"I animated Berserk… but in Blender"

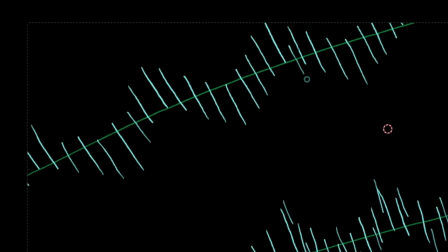(12:16)
In my case, it took 4 days of nothing but drawing to finish this scene.
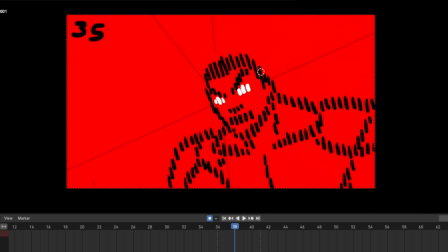(12:25)
The worst part is, I'm not even that happy with it.
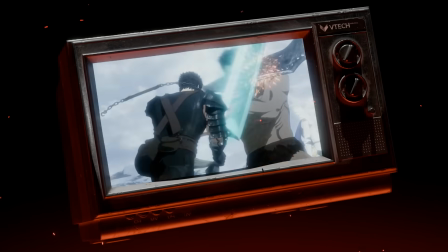(12:28)
But if I ever decide to do this again for some reason, I'll have a much better idea for how to do it next time.
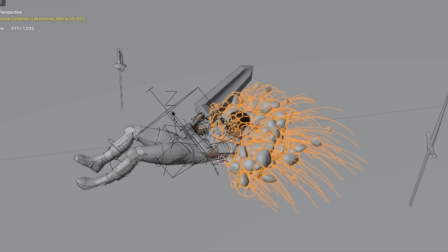(12:37)
Since there are too many scenes to cover them all in one video, I wanted to focus on one more.
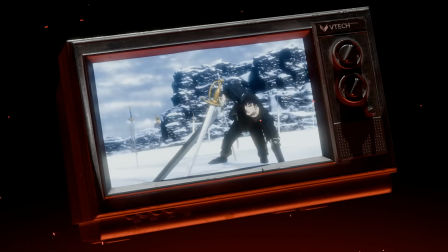(12:42)
In this one, Zod lunges forward to attack Guts. I thought this was a great opportunity to create another super dynamic pose.
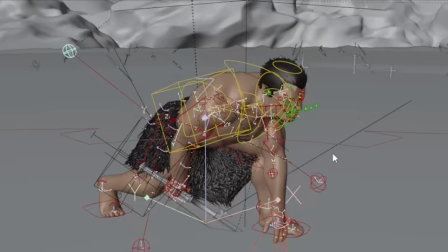(12:53)
The first poses were pretty simple, just some wind up poses to create anticipation for the jump.
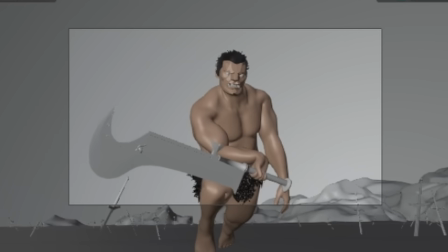(12:59)
And then within 4 frames, he jumps and is so close he can't even fit into the frame anymore.
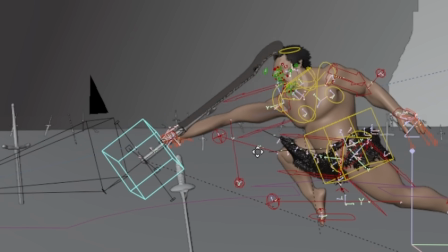(13:04)
It looked fine like this, but then I started stretching and bending again, and
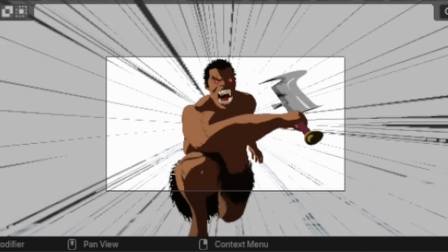(13:14)
everything just looked 10 times better. I also used another one of my procedural view effects to create this zoom lines effect to really create this feeling of speed and surprise.
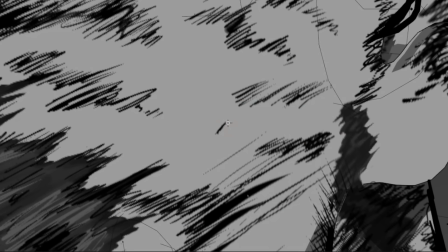(13:23)
And to once again go back to the original style test, just like how I painted a custom texture to add more of these lines to Gutsu's face,
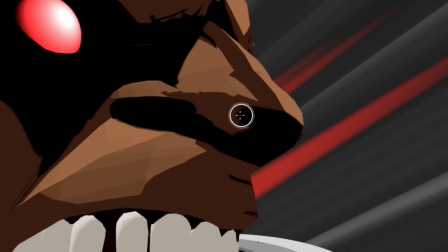(13:30)
this time I used a custom texture to add more shadows to Zon's face to make him look even more intimidating and really highlight his glowing eyes.
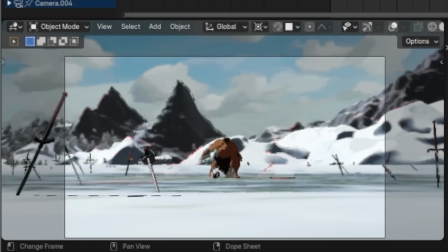(13:39)
Overall, it's a pretty simple scene to create, but it's probably one of my favorite ones just because of how it turned out.
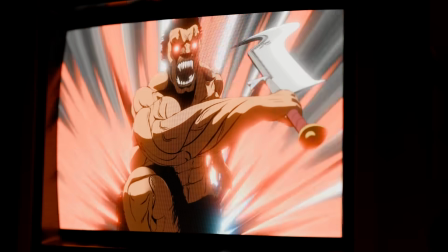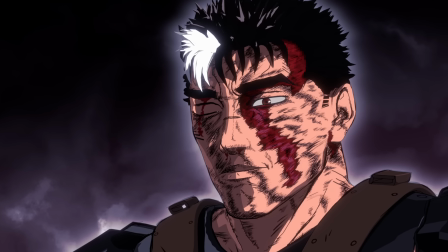(13:53)
When I started this project I was really confident that I could improve on the original 2016 anime. After finishing it I'm definitely happy with my results but I can understand how this adaptation might have turned out the way it did.
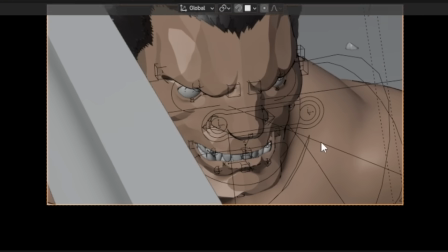(14:06)
I came into this project with a lot of ideas and inspirations from different sources but not really a clear vision for the overall style.
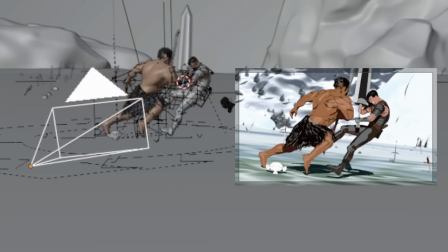(14:13)
Which means that some of these scenes stylistically don't work as well together as they could have.
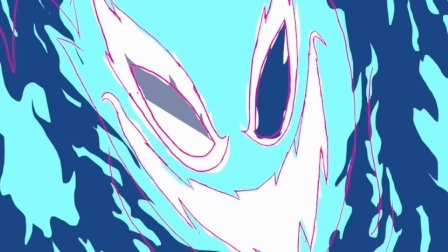(14:18)
Some of the decisions I've made also cost a lot of time that I could have spent working on something more impactful for the overall animation.
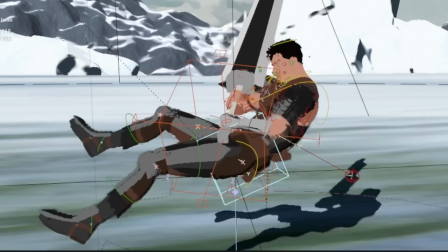(14:25)
I guess sometimes you just have to experience the same situation to really understand something or someone.
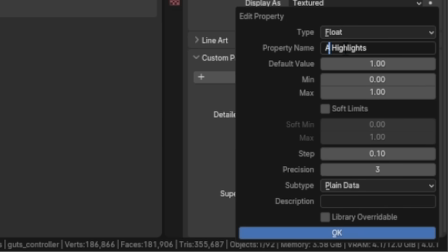(14:32)
There are so many small tips and insights that I learned during these projects that I can't all include in these videos.
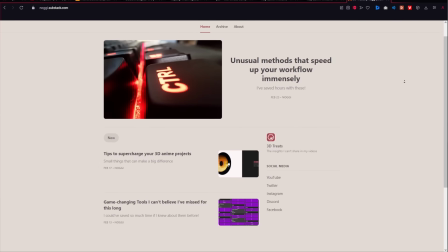(14:37)
So recently what I decided to do is start a newsletter where I can cover all of them in more detail.
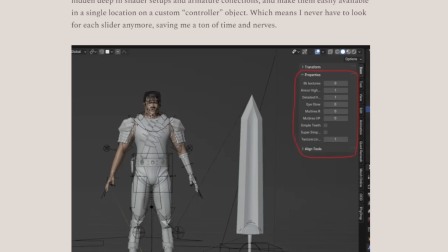(14:42)
If you want to get more detailed insights into my projects and the techniques and resources I discover while working on them,
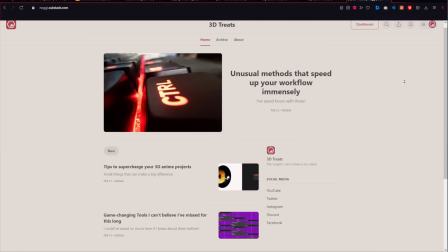(14:49)
feel free to sign up and you'll get them straight to your And even if you don't want to sign up, you can still read all of my posts on my newsletter homepage.
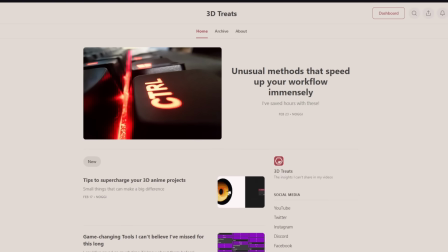(14:56)
I've already published a couple, so you can check them out right after this video with the second link in the description.